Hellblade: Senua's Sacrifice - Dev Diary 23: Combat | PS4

Rather than pulling back the camera or adding wide sweeping moves, we instead wanted to reinforce the idea that how you position yourself in combat is very, very important.
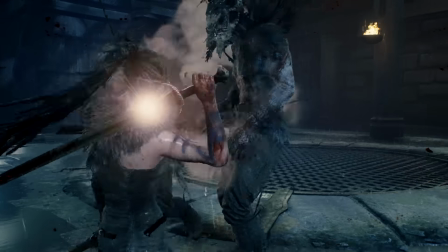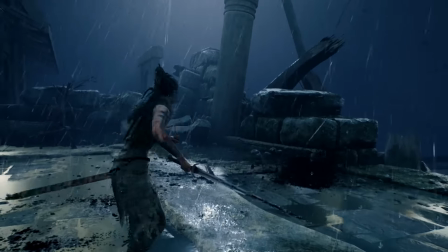Everything was staged so that we had a good series of combat encounters,
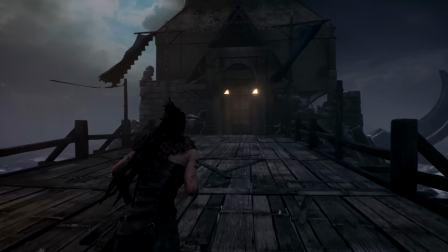a good visual progression throughout the level, and a story through line that weaved it all together.
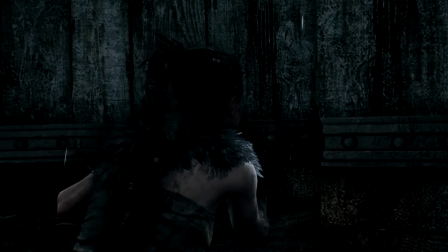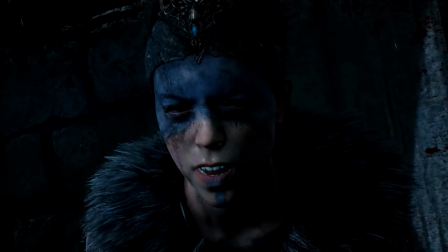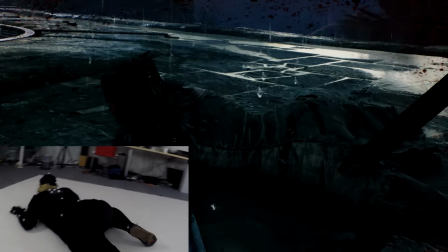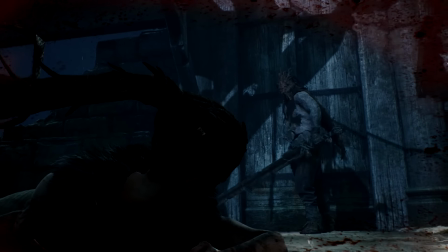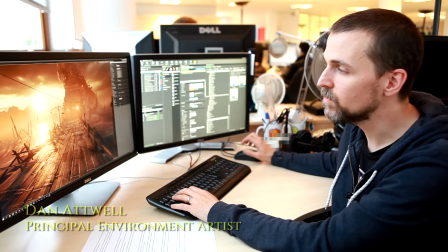So the majority of this level is made out of individual kit parts, which allows me to iterate and change and set dress with speed.
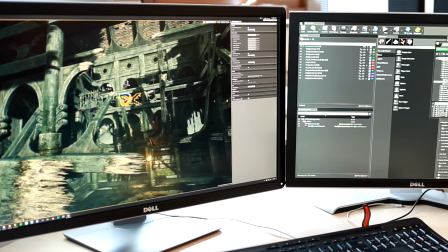There are some areas which are bespoke, like the Helheim Tower over here in the background.
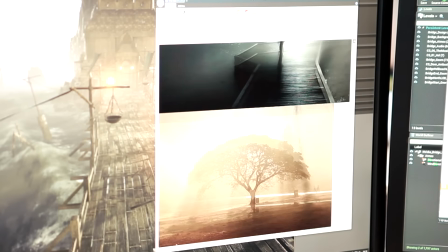Using real-world reference, we set up the lighting and atmospherics.
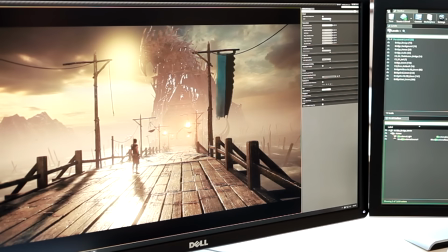These can be dynamically changed in gameplay to portray Senua's mood. Then we heightened the effects of these to give the final look.
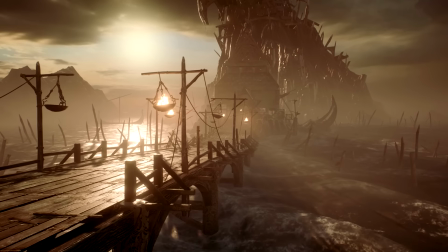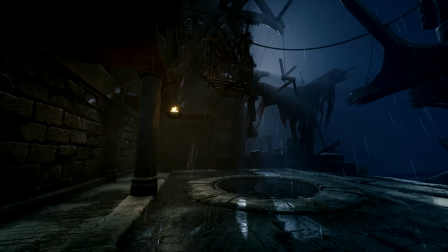Sound is very important for understanding combat. Every attack type has a unique sound effect and vocal quality.
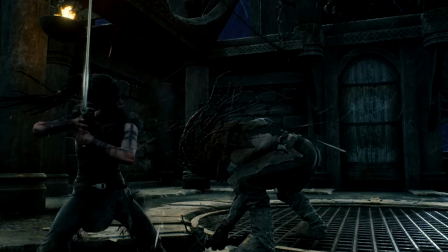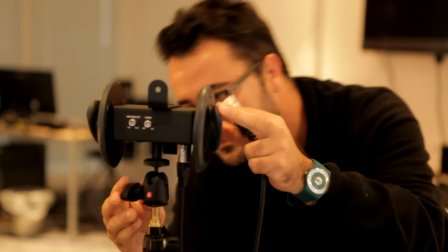We also use 3D positional sound so that you can know where an attack comes from, even when they are attacking from behind.
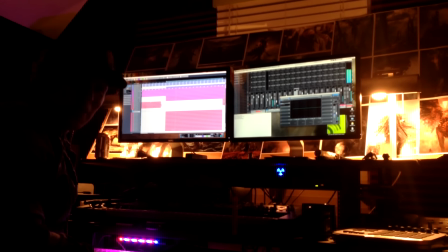For the music we use one of Andy LaPlega's combat tracks and split it into sections.
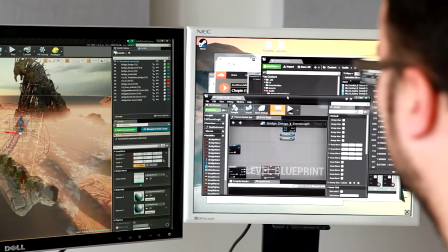Then I will tie the music system to gameplay to dynamically follow the action.
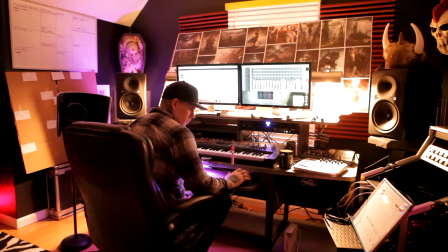Combat development doesn't end here and everything you've seen is still work in progress. We've got plenty more to do, but we do feel like we've made some big strides forward. Now we move on to our new challenge with renewed confidence.